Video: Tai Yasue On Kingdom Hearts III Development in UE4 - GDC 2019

Hi, everyone. Wow, it's great to be here. I'm Taiyasue, co-director and lead game design for Kingdom Hearts 3. And today I'll be talking a little bit about the main game design of Kingdom Hearts 3, as well as how we use Unreal Engine 4 to create the graphics for our environments. So now let's talk about the game design.
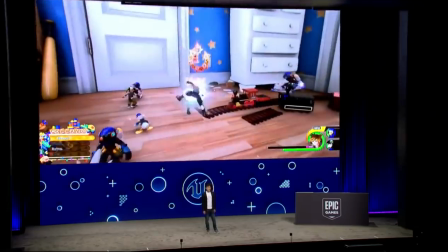0:23 Kingdom Hearts 3 was all about creating an abundance of delightful choices for the players.
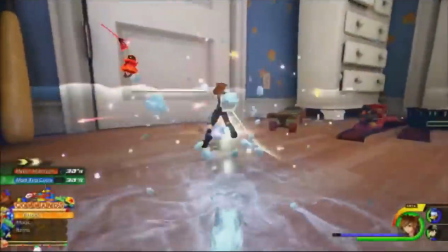0:28 We wanted players to choose our actions, not just because it was a strategic necessity, but because it was a thrill to use.
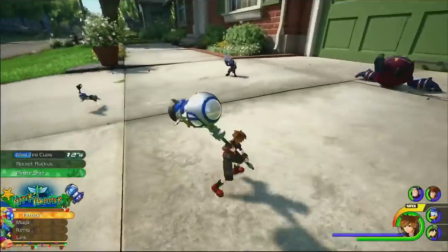0:37 To have the battle constantly involved and be full of surprises, we created commands that would pop up, sometimes several at a time,
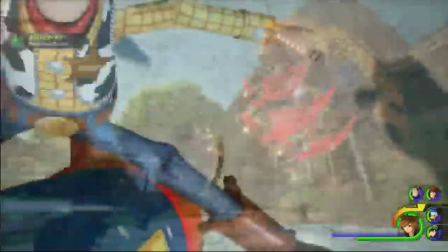0:44 to do things such as keyblade transportations and summoning theme parks, and also doing dynamic cooperative attacks with your friends.
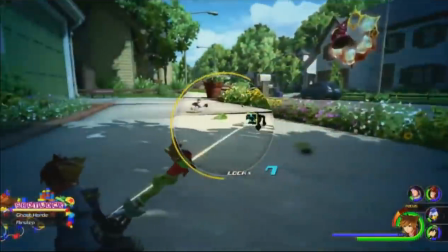0:53 For those who like speed and dynamic movement, we created a shot lock system where you could lock onto several enemies at once and zoom towards them in a flash of light,
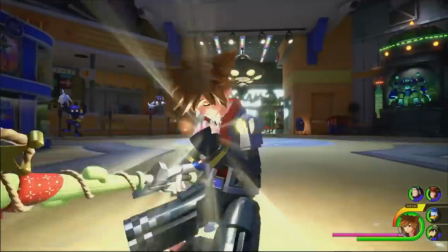1:01 and also shoot a volley of attacks at your enemies. Here's a link system, which are magical spells.
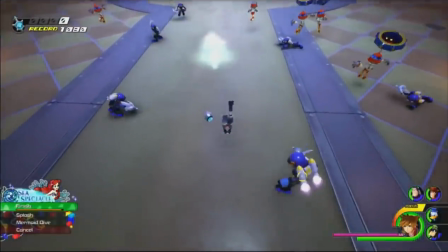1:10 We wanted people to really feel like they were creating their own magical spell show,
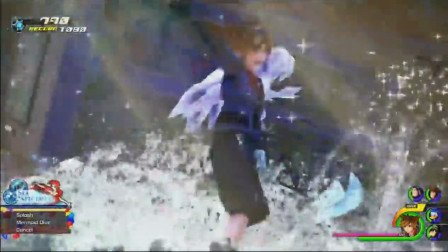1:15 and so for Ariel, you would place different fountains in the move and create a magical water show at the end.
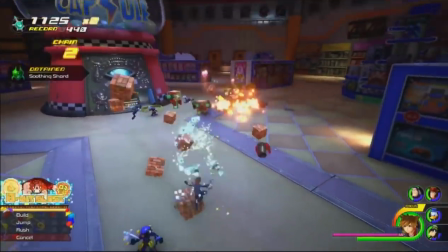1:21 And for Ralph, you would place different camp cannons so that you could create your own original trap pattern.
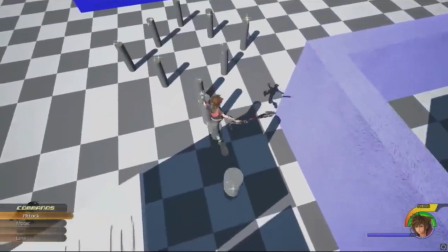1:28 Because there was so much you can do, it was a huge challenge to create each action and get them right in a variety of settings.
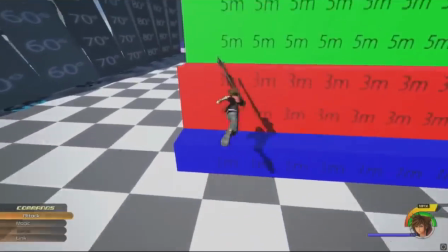1:34 So we created these sandbox environments to get the specifics right, like the height of a jump or the speed of a run.
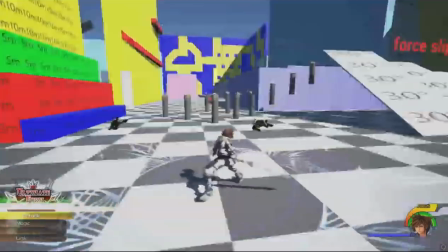1:42 Another challenge was doing all the highly stylized assets and creating them,
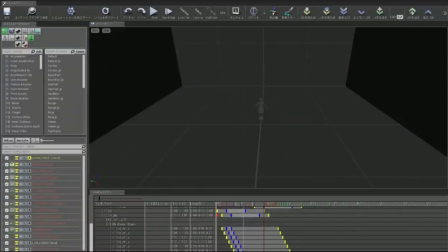1:47 for example, the effects.
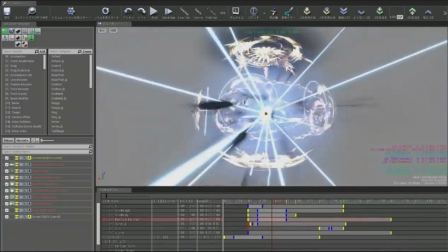1:51 Each effect in Kingdom Hearts 3 had a sort of dramatic arc with a beginning, a climax, and a resolution.
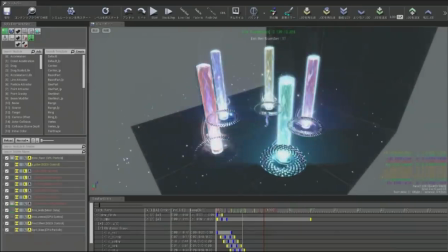1:58 So we created a timeline module inside Cascade that let us control the timing of each effect generated.
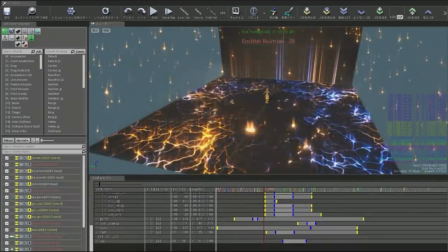2:06 For example, for lightning, there's a lightning striking, and there's an explosion. And at the end, particles float in the air.
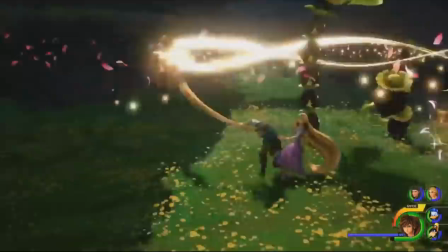2:13 For the animations, we used a mixture of procedural techniques and also handcrafted keyframe animations.
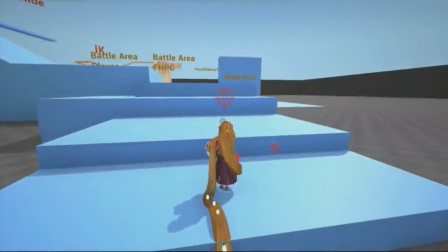2:20 An example of the newer procedural techniques would be Rapunzel's hair. hair.
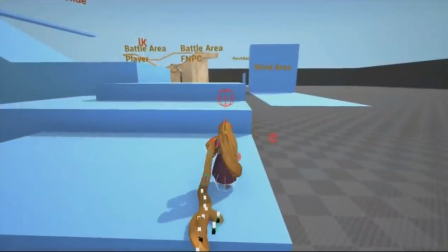2:24 We integrated in-house tools so that Rapunzel's hair would react physically to our environment.
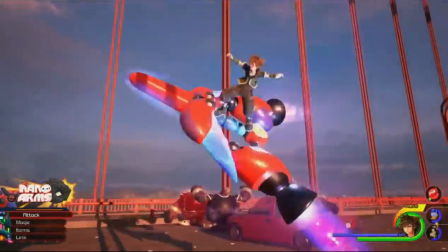2:32 Here's an example of a handcrafted keyframe animation where we created a keyblades
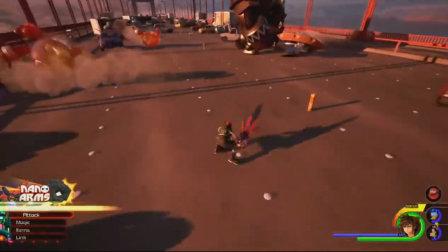2:38 transforming with the bone sort of scaling to create tune-like and anime-like expressions.
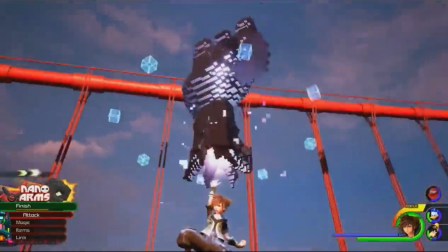2:44 We couldn't rely too much on efficient middleware to create a lot of our assets because they were so varied.
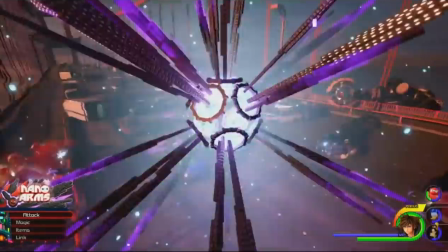2:50 Instead, we relied on the craftsmanship of our animators to create gameplay that was beautiful and bold.
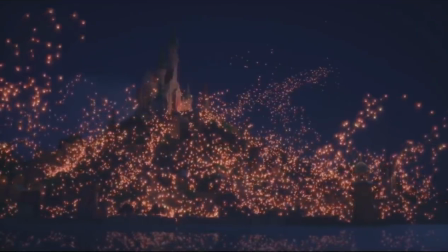2:56 Next up, I would like to talk about the graphics and how we created them. We wanted players to feel like they were playing in the original Disney film.
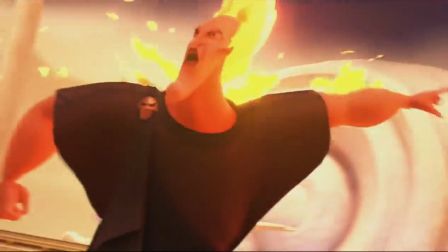3:05 And because original films had these unique artistic styles,
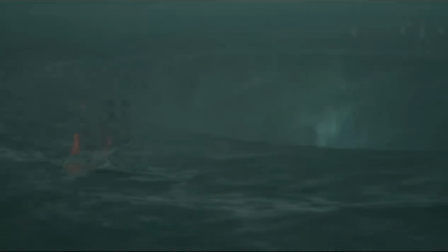3:09 we created whole new looks for each world with different shaders and different textures, different materials.
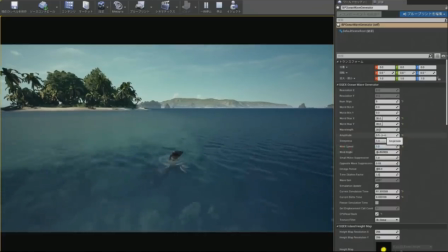3:15 In the Pirates of the Caribbean world, we created a system where you could combine different sets of waves to create realistic waves to match the film.
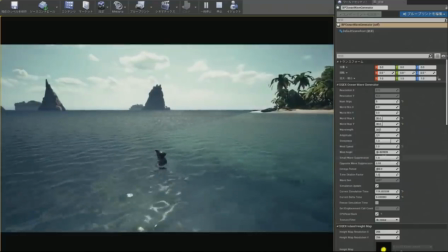3:23 So by changing the parameters and properties you could change make the waves into peaceful waves, choppy waves, and stormy waves.
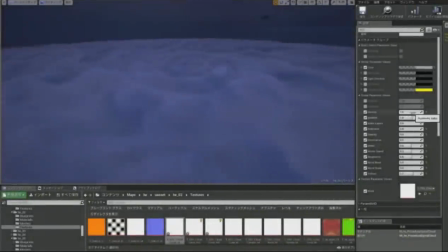3:32 Another thing we wanted to get right were the clouds. Each world in Kingdom Hearts 3 had these stylized clouds so we created a ray marching feature that led us to create volumetric clouds
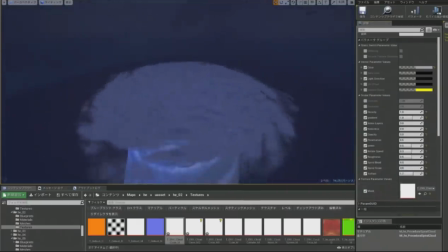3:43 and by changing the properties we can make change the movement of the shape and the texture of the clouds to fit the original movie.
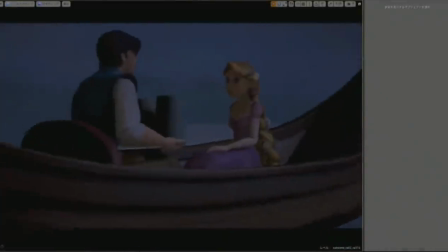3:53 And here's one of my favorite scenes from the Tangled world without any shaders or lighting, looking very different from the film.
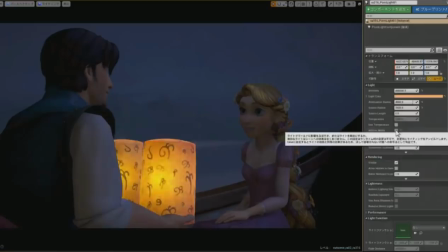4:00 And I'd like to show you what happens when you add our post-processing features.